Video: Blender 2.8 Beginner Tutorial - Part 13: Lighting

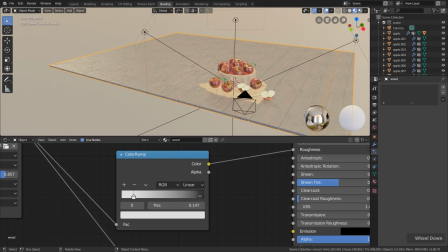And I just realized that if we take a look from the camera perspective,
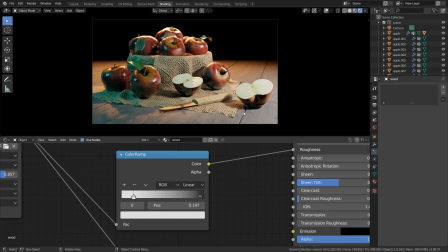let's disable the viewport overlays and gizmos, that if we want to concentrate on this area more, the background is too bright. So we also have this bright fabric here and the even brighter wood material that doesn't look that nice.
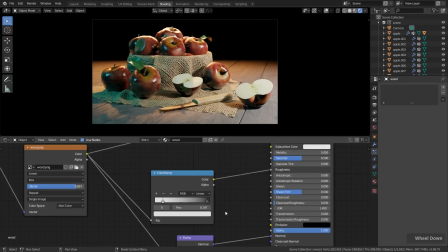So I thought it would be cool to color the wood a bit. So for that, let's select the wood here.
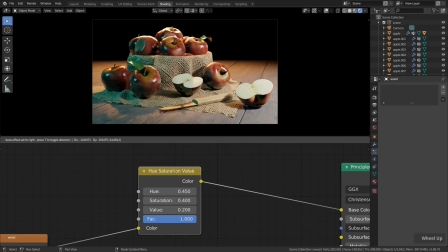Down here we have the wood shader. And up here we had the hue saturation node to color the wood a bit.
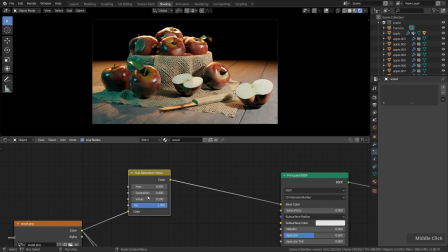This we will change in a second. And first of all, let's hit Shift A and add a color bright contrast node and put it behind the hue saturation value node.
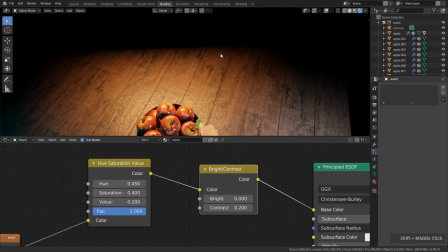And now let's increase the contrast. And now you can see we have more contrast in the wood, which makes this look even nicer.
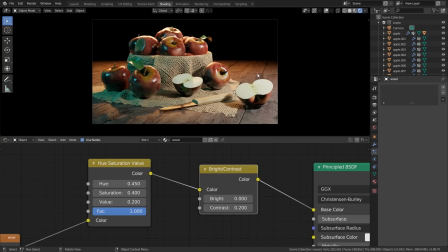I mean, even this helps a lot already, as you can see. So we can focus more on these objects.
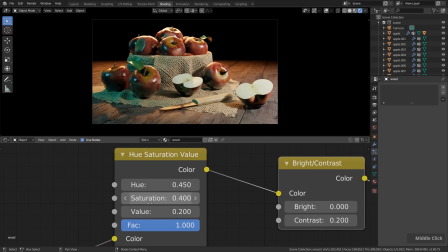But let's also play around with the hue and the saturation. First of all, I want to increase the saturation quite a lot. Now we have the red color. I hold down Shift, left click and hold on this hue value and slightly move this to the side. And you can see now we can change the color. We could have red wood, yellow, green.
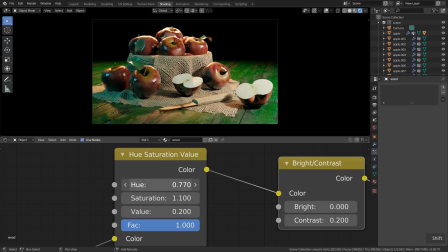Green would fit in terms of complementary color compared to the red apple, but I played around and I like this mixture of blue, greenish a bit more here.
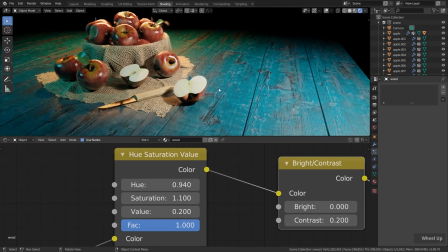So if we take a look here, this looks like if we have wood with a little bit of blue paint, which was sanded somehow.
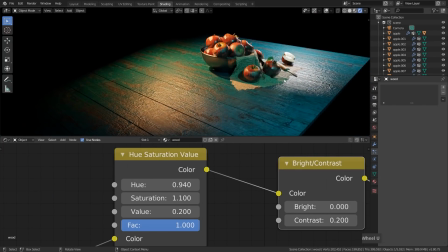And if we take a look from the side to see the reflections better, this looks a little bit too much like plastic.
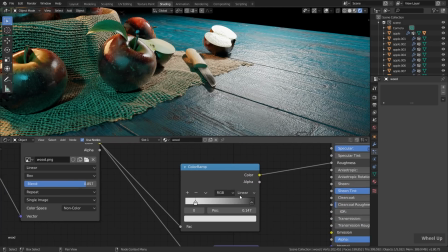So let's change the color ramp over here of the roughness a bit more.
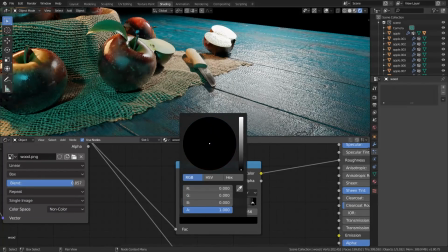Let's change this to nearly black so that the very glossy spots are really glossy.
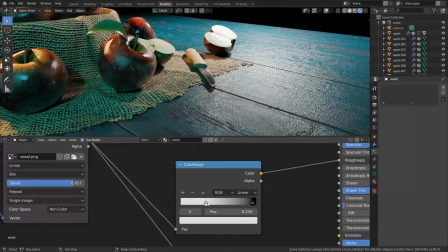And now let's move this one way over to this side.
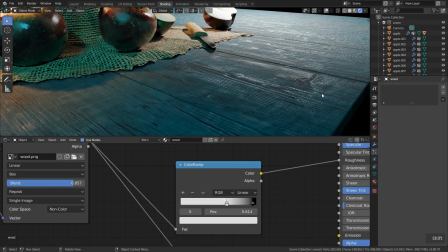And then you can see that it looks like if we have just a few spots of paint here, which are glossy, and the rest is relatively rough.
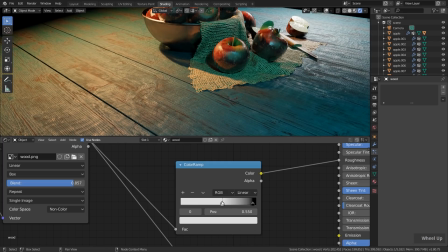And in this way, the whole wood looks way more realistic. Now let's take a look from the camera perspective.
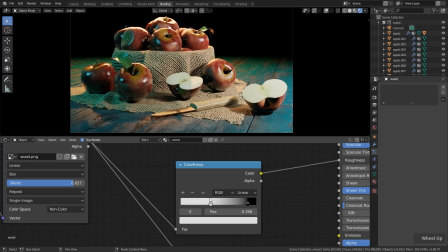Make sure that we still see a little bit of the reflections over here.
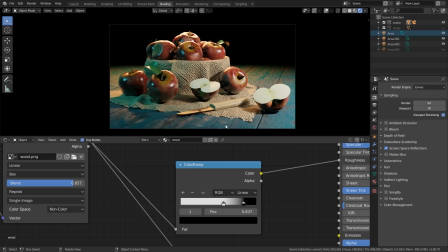And I think to better see the reflections in the front here, we should go to the area lamp from the background,
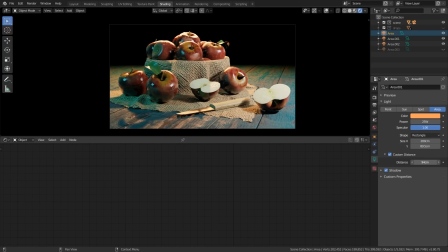the orange lamp, and increase the custom distance a bit. You can see it was basically cutting off the light in the front here. Now we can see the shadow of the apple, the reflection in the knife, and also the reflection here on the ground a bit better.
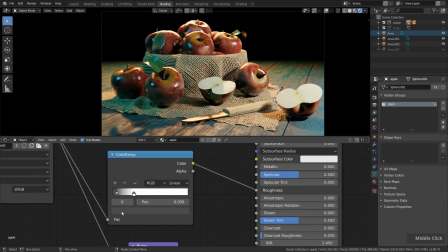Then let's select the apple and maybe play around a little bit with the reflection.
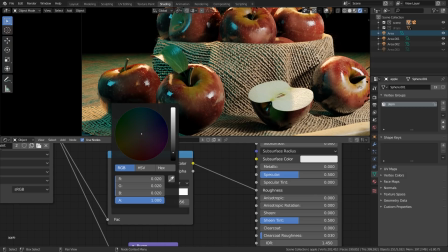Make it a little bit more glossy in some areas, but in other areas a little bit less glossy. and with the water drops,
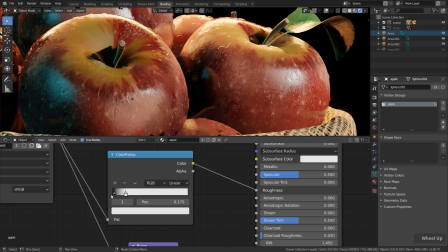then the apple looks really wet because some of the areas are relatively strong in glossiness.
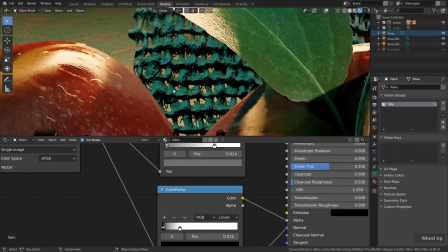Let's select the fabric here, and you can see over here the holes inside of the fabric are relatively small,
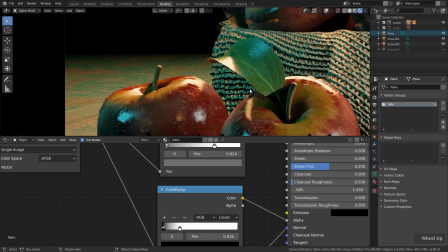and I want to see through this a bit more.
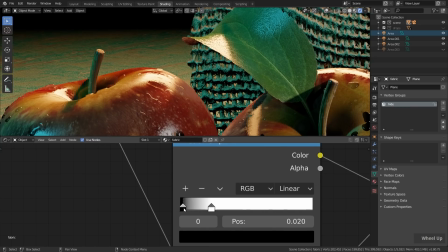So let's take a look on the color ramp which is connected to the alpha and add a little bit more black and maybe a little bit less white.
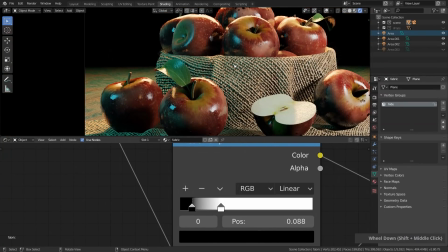So the chords are a bit thinner basically, and then we can see through this a bit better.
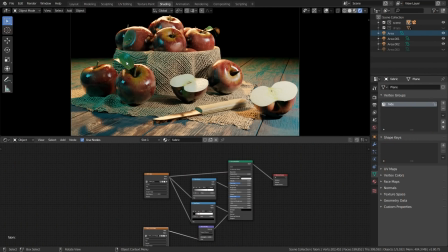So and the last thing I want to do here on the materials, let's select the leaf, is to make the leaf a bit translucent.
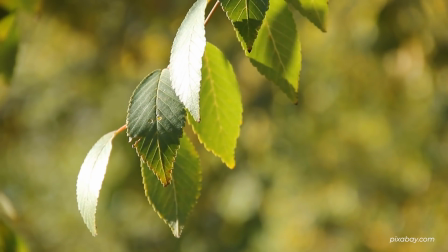If you take a look at real leaves and the sun is peeking through the leaves,
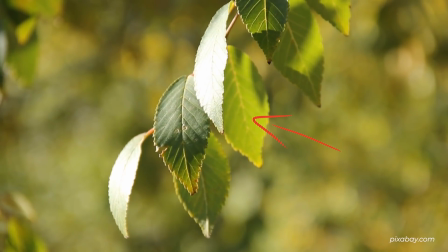you can see the sunlight on the opposite side of the leaves and also the shadows and so on.
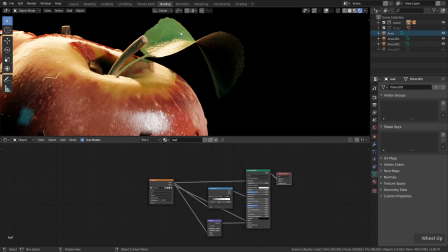And this effect I also want to have here. You can see here the light is shining on top of the leaf, but we can't see anything down here.
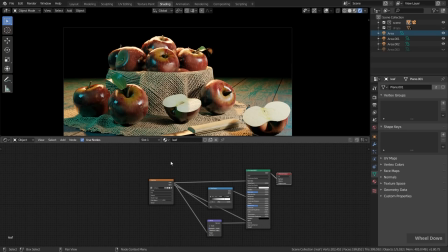It's just black basically. So what we do, select the leaf, and for that we need to add the translucent shader. So hit Shift A, shader, and click on translucent and place it somewhere here. And for the color of the translucent, so basically the color we see on the other side of the leaf,
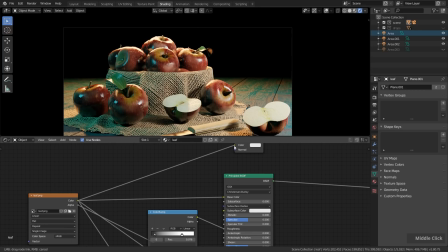we want to have the same color and also the same bump map,
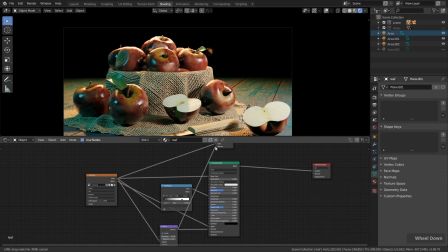which we connect from down here to the normal input of the translucent shader.